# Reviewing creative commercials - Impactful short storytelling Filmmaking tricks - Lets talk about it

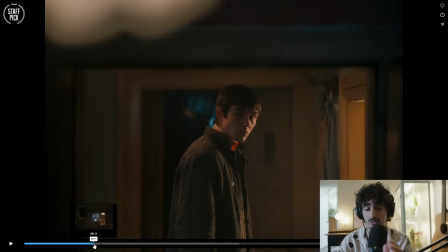26:58 Once again, another use back and forth here between these kind of frames within frames,
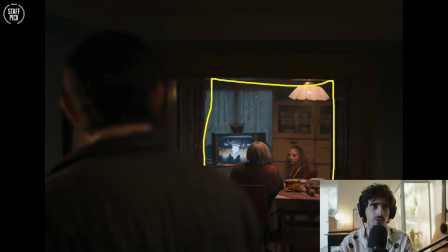27:06 giving us that interest. So once again, all of this level is far darker than the information we have here. We have some light filling in all this. We have this light here.
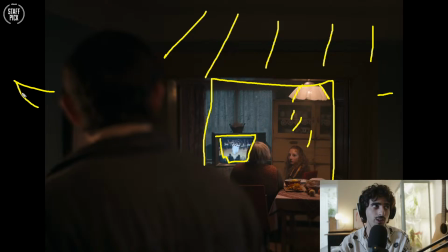27:22 And then, you know, they probably have a little bit of a kick coming in here to give us this edge.
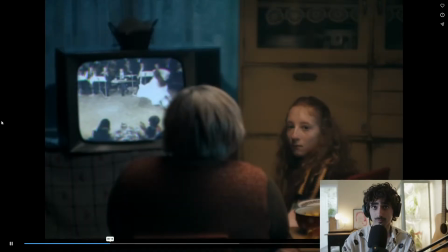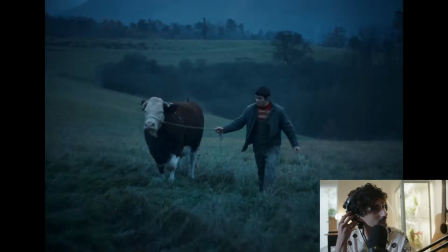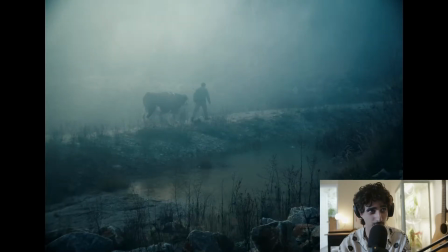27:43 Love the landscape of this. That's pretty sick.
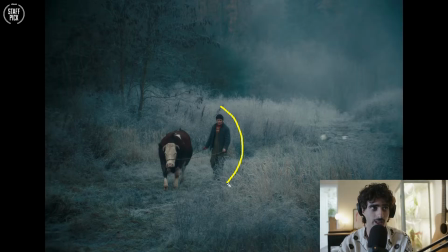27:50 The separation here between the landscape and the subject, it like really draws your eye in.
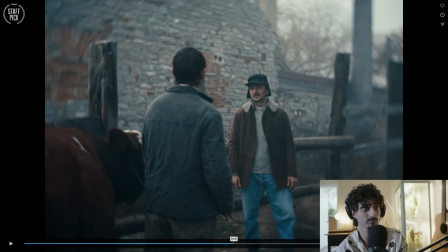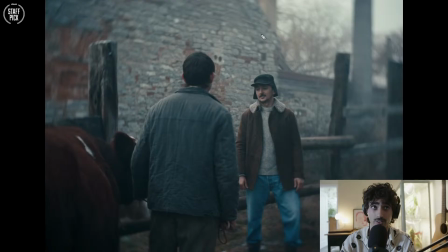28:12 The way, I'm curious what lenses they use for this, because the distortion is so heavy around the edges. Once again, the saturation in the gene, it's like muted, but it's also very heavily saturated.
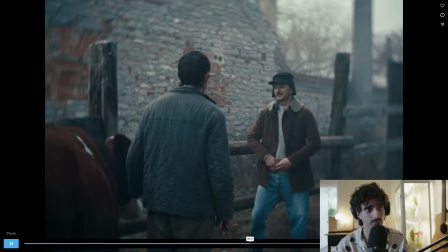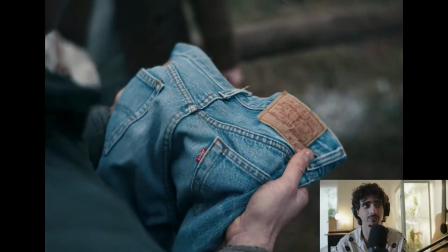28:38 And that's why it was so well saturated to focus, right?
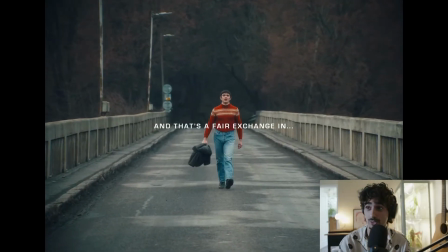28:47 And all of a sudden, we're not as muted anymore.
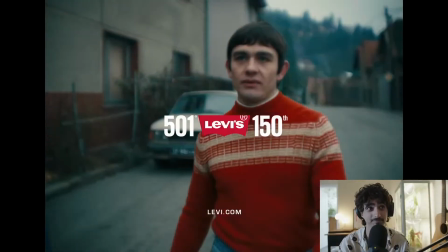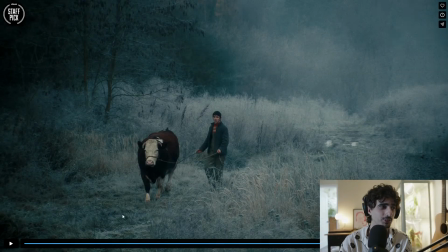28:55 There's like joy to life again. That's pretty sick. For a short spot, that's very well done.
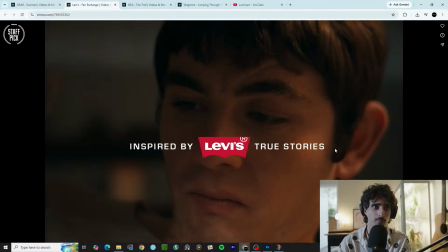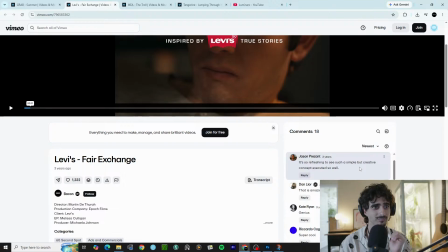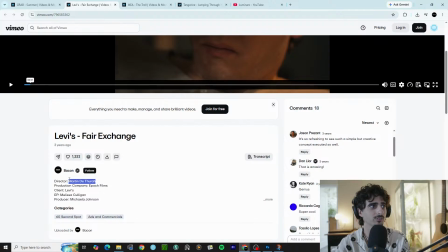29:12 Let's see. Directed by Martin de Thra.
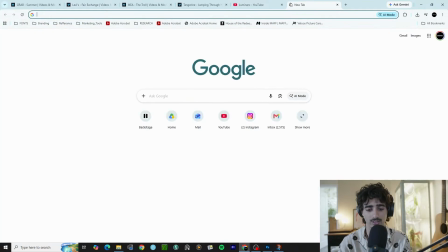29:17 I'm butchering that name probably. Let's see what else you've got.
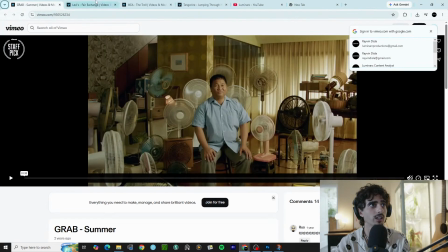29:23 Curious where this was shot out of. Levi's Exchange.
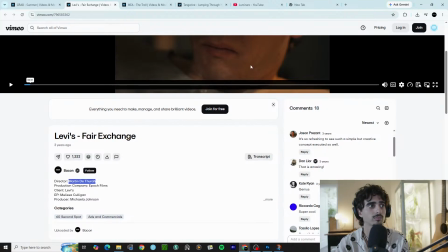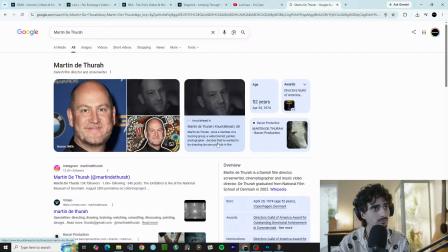Director's Guild. Danish film director.
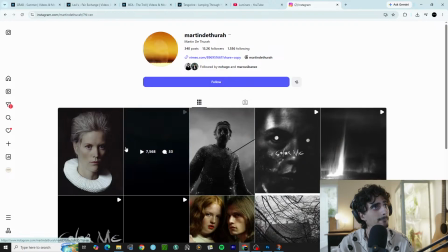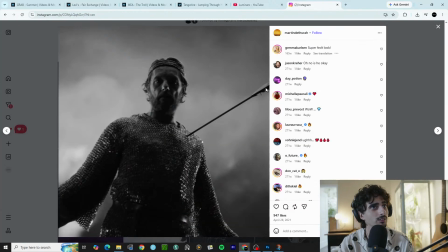29:48 Huh.
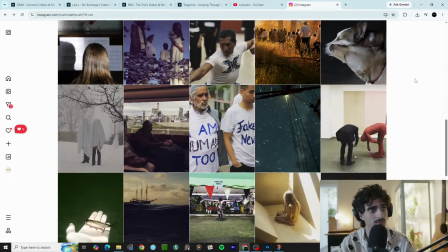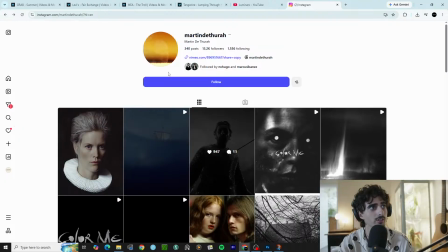29:55 Sick.
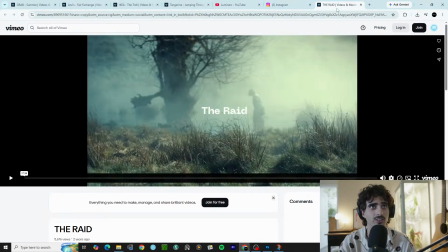29:59 I always love kind of going on these side quests of,
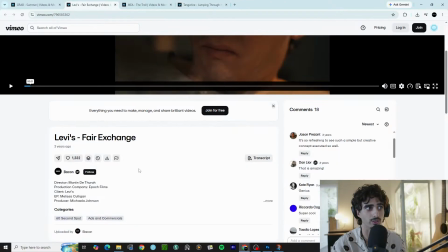30:08 you know, people who create work that I like and seeing what they're up to.
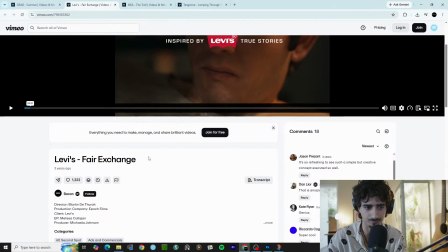30:14 And, you know, if there's any kind of interviews of them and kind of their story. You know, when I first started working in film, most of the opportunities that I got were from reaching out to people just like this, right?
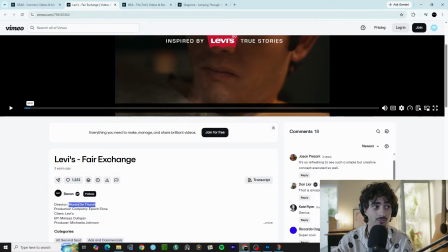30:30 I would find somebody whose work I like, I'd find their name, and then I would email them.
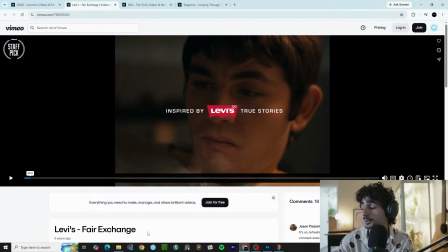30:36 And most of the time, you would either be ghosted or you would get a nice reply.
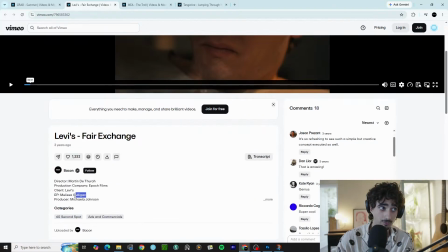30:45 Because, you know, at the end of the day, a lot of people in this industry have had the same kind of experience as you had, right? So, pretty sick spot.
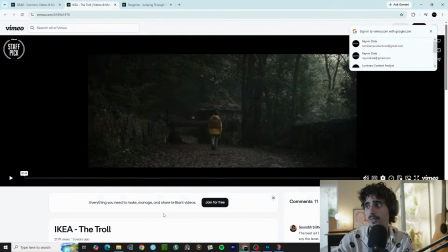30:58 And then